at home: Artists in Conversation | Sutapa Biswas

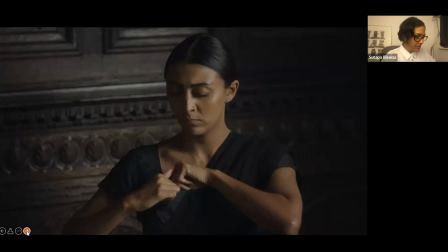[43:30]
yeah it's that's a really great question thank you um I mean on a practical level straight up part of the film was shot all of the footage in at Red Lodge was shot during the pandemic and I had to move from two actresses to one so I had to think very quickly on
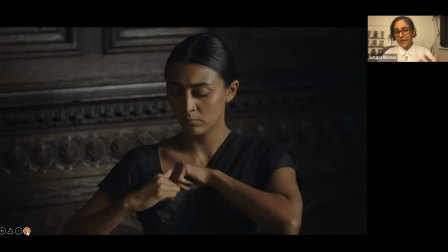[43:49]
my feet as to how to create space for these the existence of these other characters
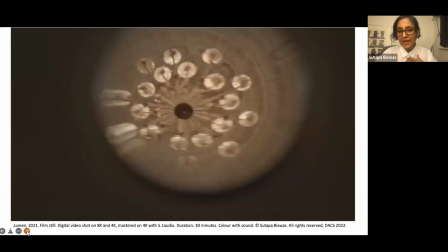[43:55]
and the mirror became a really straightforward device if
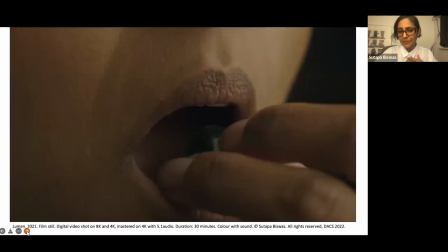[44:02]
you like through which I could achieve that and there is a duality
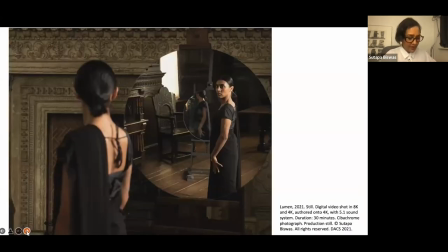[44:08]
you know there is this sense of mirroring and it doesn't indeed go back to Lacan's writing about the mirror stage and the imaginary order I guess that for me it is But,
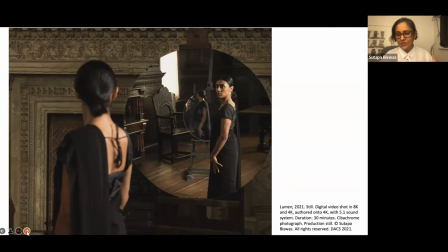[44:26]
you know, Lacan revisited his ideas about the mirror stage within psychoanalytic theory. And he began to feel that he no longer considered
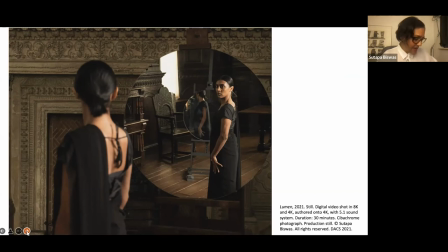[44:41]
the mirror stage from the 1950s as a moment in the life of an infant, as, you know, the point at which the infant begins to identify itself, you know, as other and self,
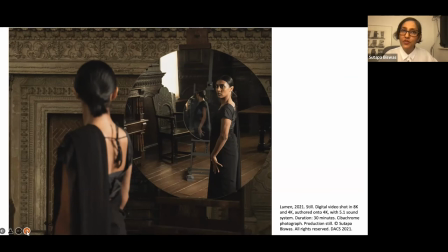[44:54]
if you like, but rather as representing a permanent structure of subjectivity or as a paradigm of the imaginary order. So this evolution of Lacan's thinking becomes clear in his later essay called The Subversion of the Subject and the Dialectic of Desire.
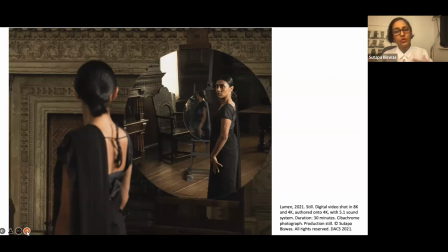[45:13]
And so for me, if I think back to not only the practicality of using the mirror but also thinking about how the mirror as a formal device allows this
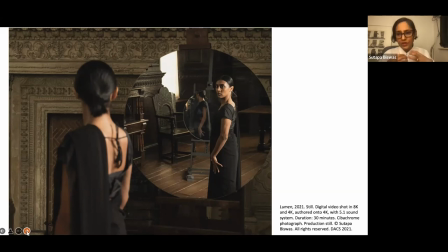[45:27]
sense of us to engage and creates this space for subjectivity for desire to begin to kind of open up and speak really so um yeah there is the the mirroring of it is i think you you asked that question is it an
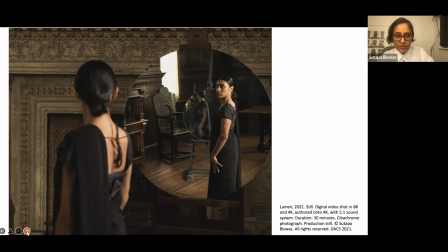[45:46]
oblique self-portrait and I think that the mirror can becomes a device through which that can happen it was inspired by
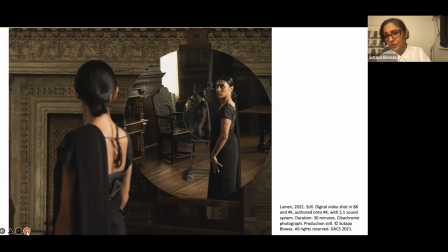[46:00]
the mirrors in Versailles Palace you know in the great boring and thinking about about that space and about the meaning of watching yourself
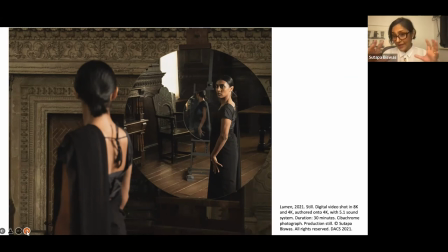[46:13]
move through space you know in time you know through the reflection of oneself we have a question from Nancy Ann Miller who says I traveled by ship from Bermuda to the States when my family moved to America your thoughts are making me realize
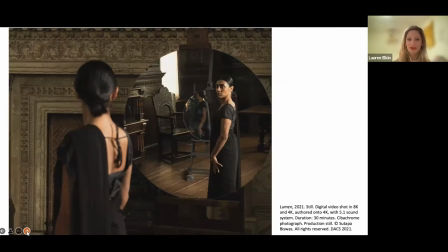[46:30]
how fortuitous it was for me to travel by boat and to be rocked and possibly soothed by the ocean on the way might you talk a bit about migration and traveling to a new land by boat yes I mean I was only four you know if that at the time and I think
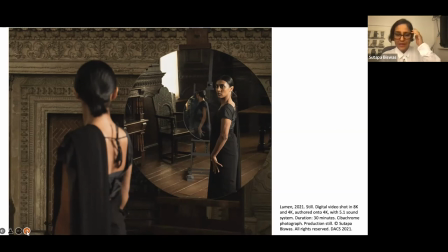[46:49]
that the circular space that we see here you know the two mirrors that resting on an easel one is a an antique easel the other is a more contemporary easel I think that one of the lasting impressions I have
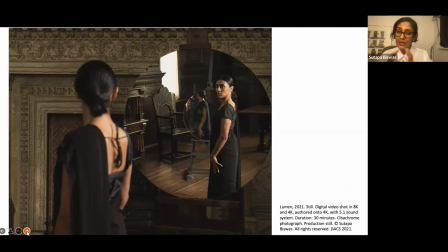[47:06]
of that journey is looking out of the portal and looking into this dark space basically and I know that my mother was incredibly seasick at the time and um there's
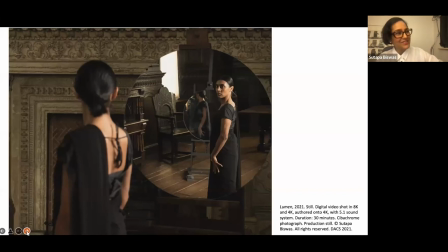[47:24]
a story that on April Fool's Day you know the kind of drill went off and it was a joke and of course you know my siblings were like mum you have to come up on board and